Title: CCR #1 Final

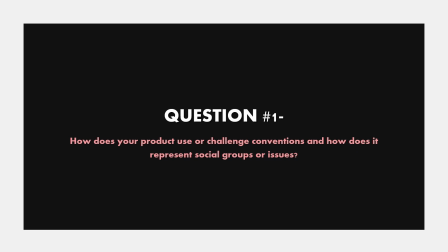Question 1. How does your product use or challenge conventions, and how does it represent social groups or issues?
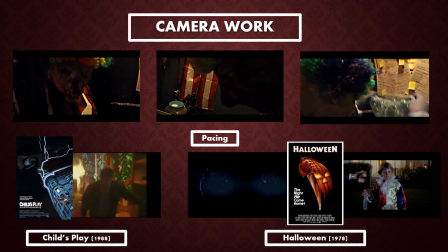The film I created uses and challenges many conventions of filmmaking. The first notable convention in the film is the pacing. The film is driven mostly with multiple short takes that keep the audience from fully being able to grasp what's happening and help the film move along.
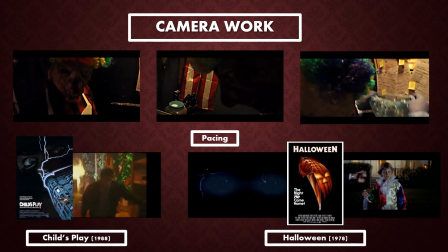Based on my research, horror films tend to have very long, drawn out takes with over exaggerated acting as they avoid a threat. A perfect example is the opening to Nightmare on Elm Street, with Nancy wandering an open corridor for a minute and a half.
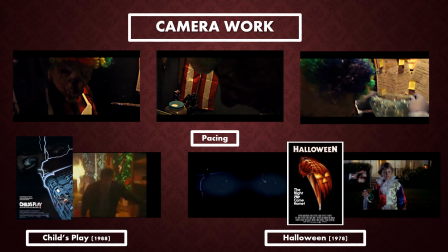This convention really doesn't convey much to the audience as far as plot, more in establishing a specific scenario, sort of like a cold opening. I took note from the opening of Child's Play that establishes the entire premise of the possessed doll in the opening that resembles more like a opening to an action film.
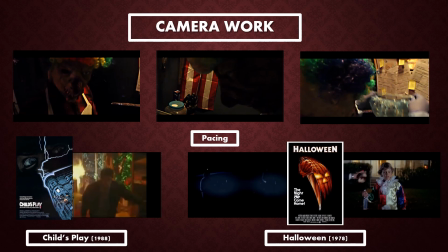However, when applying this to my film, I decided to scale it down to a small on-set location to help limit the audience's perspective on the situation, similar to the opening of Friday the 13th and Halloween.
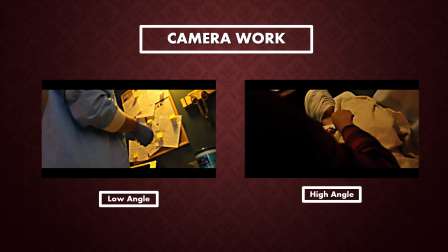Another more notable camera work technique was to establish who was dominant in the scene. Most of the shots of Scout, the antagonist, were shot in low angles to assert his dominance, while the shots of Adam were in high angles to show he is the lesser victim.
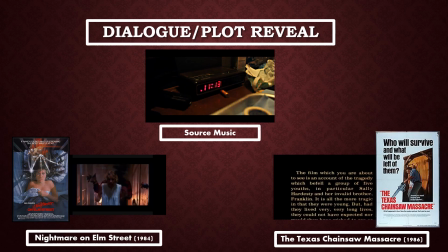The way I decided to convey the plot in the opening was through the dialogue. Unlike the opening to The Texas Chainsaw Massacre that translated the plot of the story in the opening through long text paragraphs that resemble a Star Wars opening, I decided to clue in the audience through the dialogue that would eventually match up with the visuals.
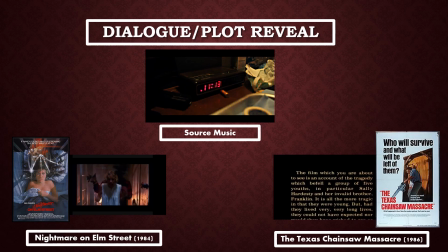This is what the opening to Halloween did with the perspective switch at the end, but they chose to have no dialogue to explain the plot. I did the exact opposite of this concept, choosing to focus on the dialogue.
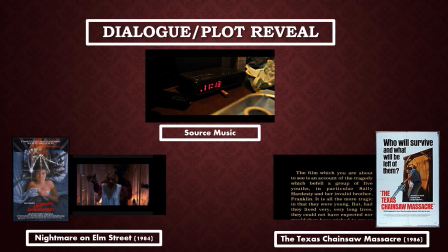Most time the dialogue is serious and dark, but I worked in a bit of stale humor to resemble the humor used in Nightmare on Elm Street. This was also another tactic implemented to keep the audience engaged. I also used the set and props to help build the story.
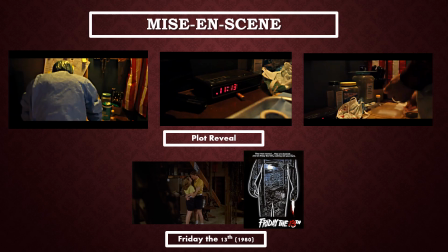For example, the radio broadcaster references a Colt 1911 as the weapon used, and when there's a close-up of the clock, the same gun and ammunition can be seen laying on the desk, which could have been used to clue in the audience on the plot implicitly. This tactic was taken from Friday the 13th,
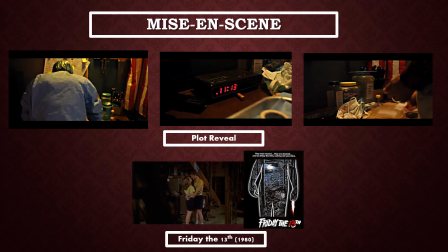and how part of their opening included a storage boathouse that had a ski mask and machete that would ultimately be what the antagonists use at the end of the film. Also, the bulletin board in the background is filled with health reports on how the butchery closed down from strong odors coming from the strange meat.
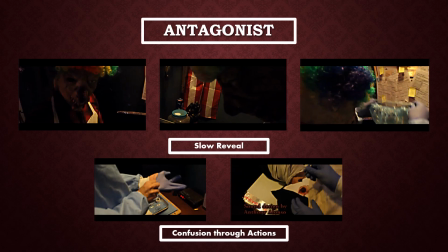Most times the antagonist appears on screen and it is made obvious that he's the villain, but I wanted to see if I could possibly have the antagonist present during the entire film and make the audience ponder on whether he's bad or not, but ultimately reveal that he's the villain. I accomplished this by having the antagonist be hidden throughout the film, wearing medical scrubs and avoiding the actor's face while filming,
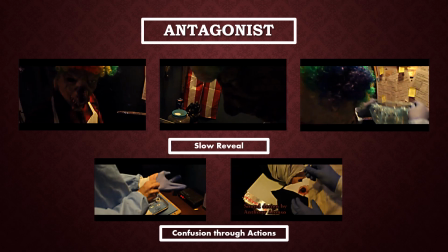but also having him do the opposite of things that he's being accused of, such as removing a bullet out of the shoulder that he just shot.
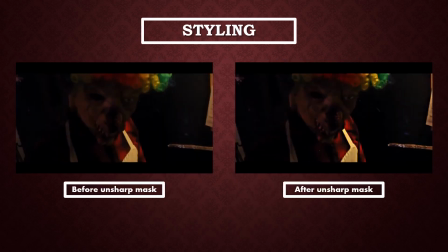I followed the styles of the horror films I researched by keeping the image dark to build a dark atmosphere. This was accomplished in two ways, both during the filming and during the editing process. Firstly, the majority of the shots are close up to further help build suspense due to the audience perspective being reduced.
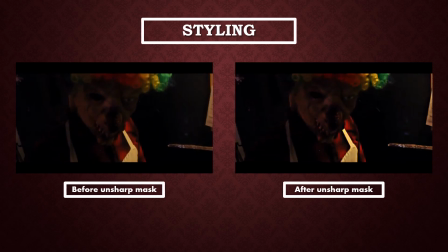Secondly, in the editing software Premiere, an adjustment layer was added to be able to bring down the contrast, darkening the image, and also an unsharp mask was added to give the film the style of having film grain,
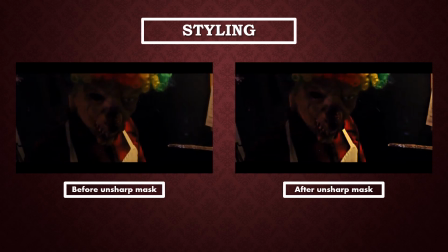as the horror film openings I researched all were filmed on cameras that used film. An additional thing that was added to the image was the letterbox bars.
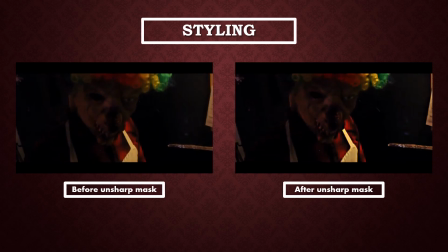They were placed manually instead of changing the resolution, as I had a problem with the footage and it didn't allow me to add them in that manner. This helped give a professional look as all the openings I researched.
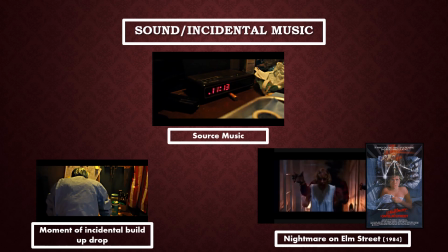One thing that really helped bring the second half of the film together was the incidental music that ended in an almost loud jump scare climax. This is a way to cue the audience to feel suspense. All the films I researched used this technique. The music I chose to incorporate was orchestral,
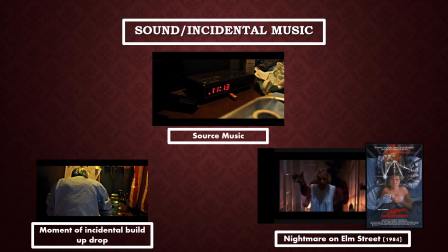as this was the conventional music I noticed in all the openings. Also, the music was cued in during a dramatic reveal that happened. Mine being when the body of Adam was unveiled under the tarp. In Nightmare on Elm Street, this was when Freddy's silhouette was seen in the background.
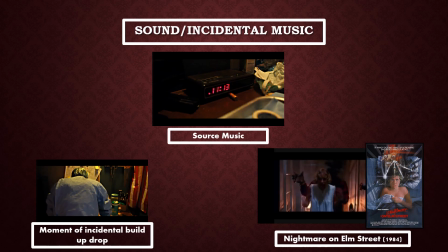Also, the voiceover dialogue is source music coming from the radio that's explicitly seen on screen.
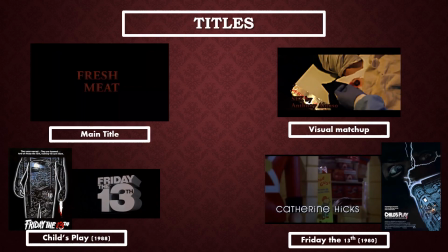Titles in the film were implemented the same fashion that I researched them. The font is very simple and nothing super flashy. However, the one thing that is different is the color. In the horror films I researched, they were either white or a yellowish color.
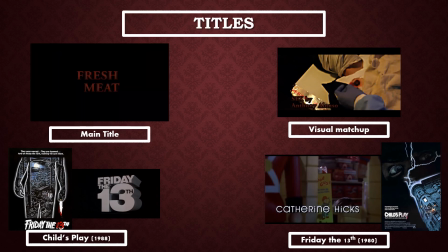I changed it to a gradient of red because otherwise they would be too prominent on screen. They appeared when they were saying what matched up with the visuals, such as SFX and bullet wounds. The location of the titles were placed along the bottom of the screen in one of the open left or right thirds.
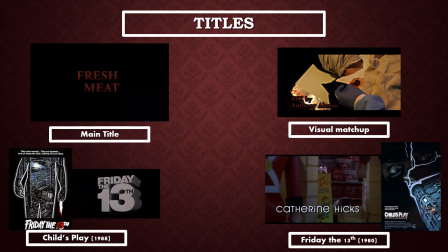The duration in the horror films I researched was about 5 seconds, so that's exactly what I did in my opening. It may seem like I crammed them all at the beginning of the opening, but I did this intentionally, as the horror films I researched, they seem to have an overload of credits at the beginning,
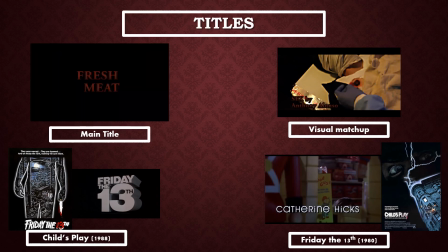and towards the end they were few. So I made an emphasis of this by having them abruptly end about halfway through. Lastly, all the horror films I researched, the title was on a black screen at the very end of the opening. The font is extra large, and so that's what I did.
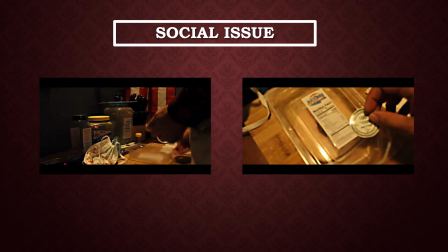When it comes to the social groups and social issue, the only issue that came to mind was the issue of cannibalism, since the film revolves around a cannibalistic butcher. This is portrayed as wrong, as he is carrying out his operations away from the public eye.
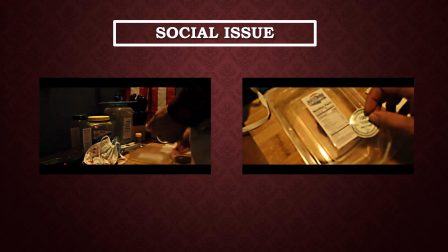But the original idea during the conception of this opening was to shed light on the literal interpretation of the question, where does our food truly come from, taking it to an extreme.